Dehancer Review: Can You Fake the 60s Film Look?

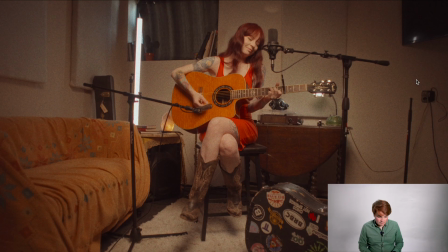8:19 So I think we'll just keep our bloom at like 25. We'll go maybe 35 on our bloom.
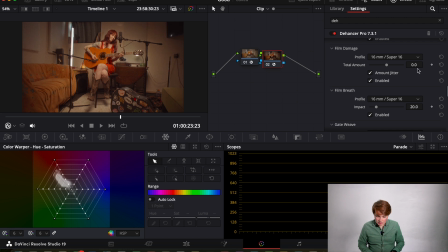8:25 Enough to add some where it helps. And we will add some damage on just for the sake of this video, but I think we're gonna go, you can kind of see how it's doing. The more you strengthen,
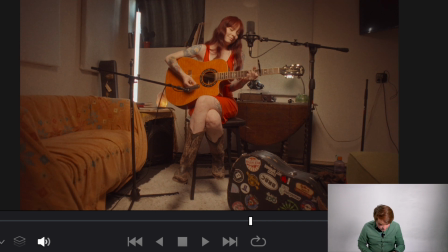8:41 you can see some of those dust particles really growing in size. Like there's one right there. So I think we'll leave this at like -50.
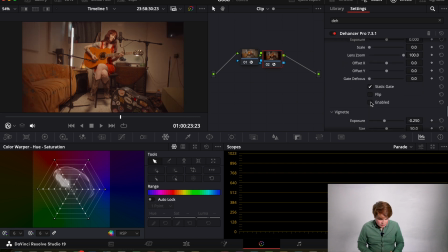8:54 Overscan, you can enable it. Oh, it's just adding in the film borders. So it's just cropping off and adding that in. You can, choose what you want. But that's nice that that's an option to have overscan. Okay, so let's pretend that this is what we're working off.
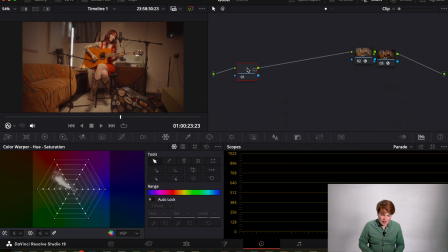9:10 This is like what I got back straight from the lab is this 16mm film look. Now, immediately what I'm gonna do is I'm gonna jump into my customs, my curves, and I'm going to bring it there. I'm gonna bring it down a little bit. Bring it up, just a pretty standard S curve.
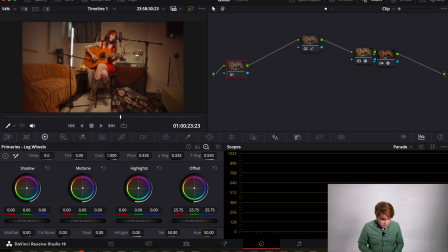9:28 Pop into my log, just gonna offset it up. I'm gonna bring my highlights down. And I'm gonna bring my shadows down a little bit. Now I'm feeling it is definitely pretty warm,
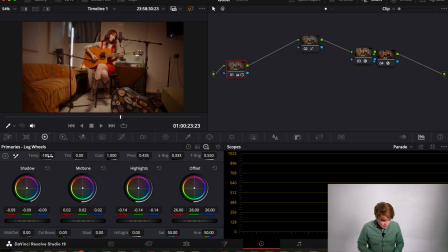9:43 so we'll bring it somewhere in here and make it just a little touch greener.
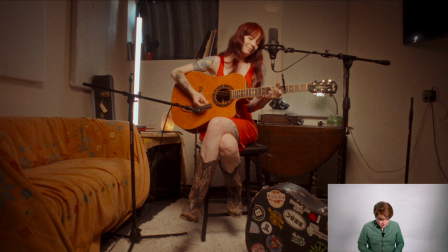9:50 You can see exactly what we're doing here. That's feeling nice. We'll add some more contrast in.
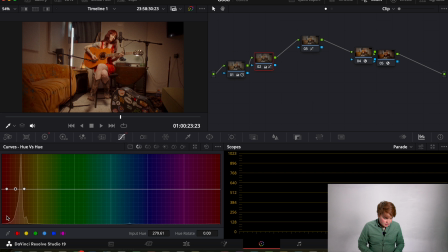9:58 It's making my red pretty heavy, so I'm gonna come into my hue versus hue and just take the red down a little bit. Somewhere in there with my red. It's definitely interesting looking at this, and if we take all of the nodes that we've added and turn them on and off, it's definitely doing quite a bit.
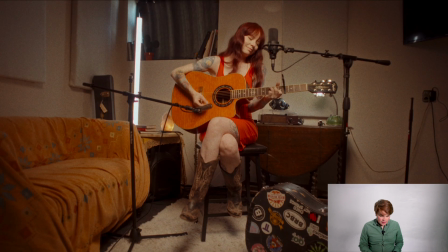10:18 I mean, you're adding in a lot of stuff into the image. It's taking a very clinical, clean digital image. I mean, shot on the Venice, there's a ton of information here, and it's adding in a lot of stuff. I don't know if it's fully looking like 16.
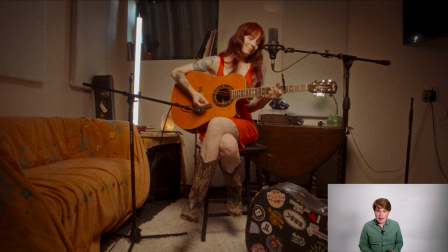10:32 I think I'm gonna have to mess with it, get something a little bit different, and figure out if I really like it, but quickly it's doing a lot.
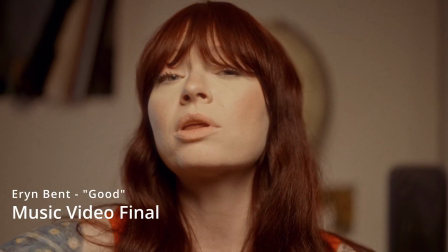10:42 I sit here and think about
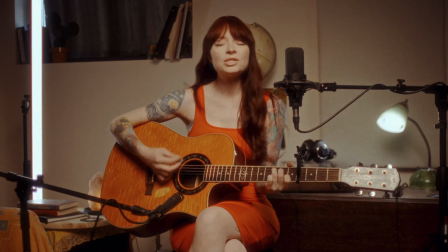10:48 your eyes burning into mine.
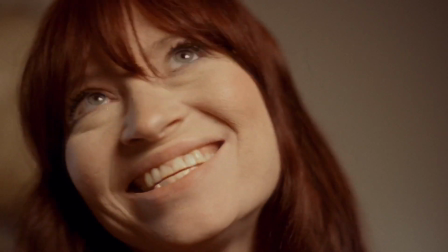10:54 I blush, turning red,
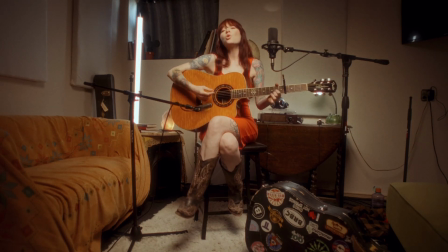11:01 'cause I'm thinking about those long nights.
Now beyond this music video that we did, I actually went ahead and did this Dehancer test. I'm gonna play this for you right now, and you tell me which one's done with Dehancer and which one's done with just the stock DaVinci plugins.
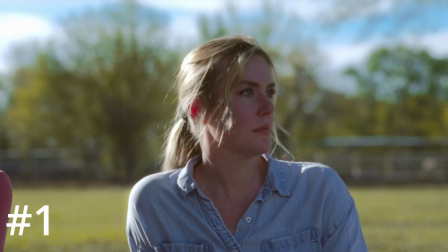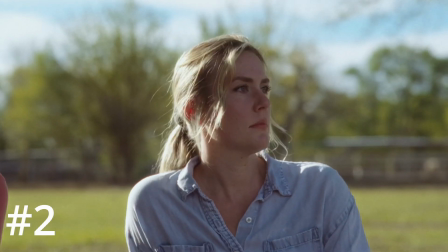Now, if you guess the first one's done with the stock DaVinci plugins, you would be correct. Now, the stock plugins got me really close, but one thing that I didn't end up adding, which I realized that I should have in the past, is adding in some film damage.
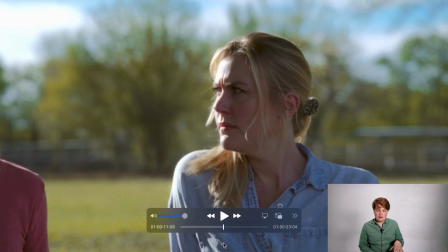11:41 But besides that, they look very close to each other. Now, Dehancer's adding in a lot more colored shifts than just using the stock plugins from Resolve. The stock plugins aren't really adding in any shifts, they're just adding in film grain, halation, those types of elements.
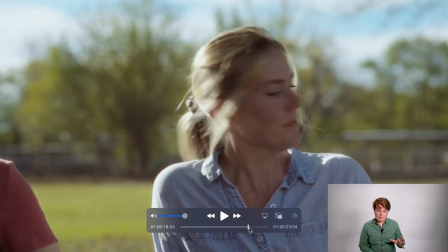11:56 Versus Dehancer, which is really trying to make it emulate that film stock that you're choosing.
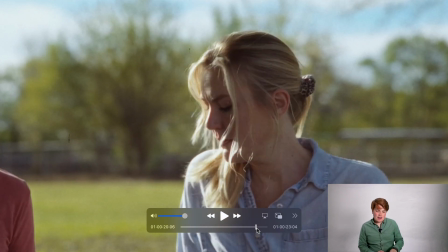12:01 So for something like this, which is trying to emulate Kodak 200T, it's actually really warming it up and bringing it into different looks.
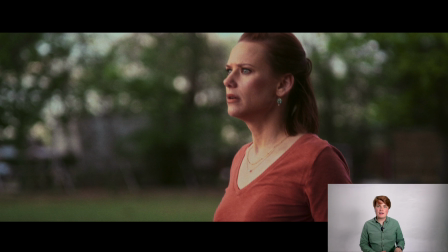12:09 Now we have this upcoming short film, which I've completely done using the Dehancer plugin, and I'll be adding in a little bit of a trailer from that film into this video.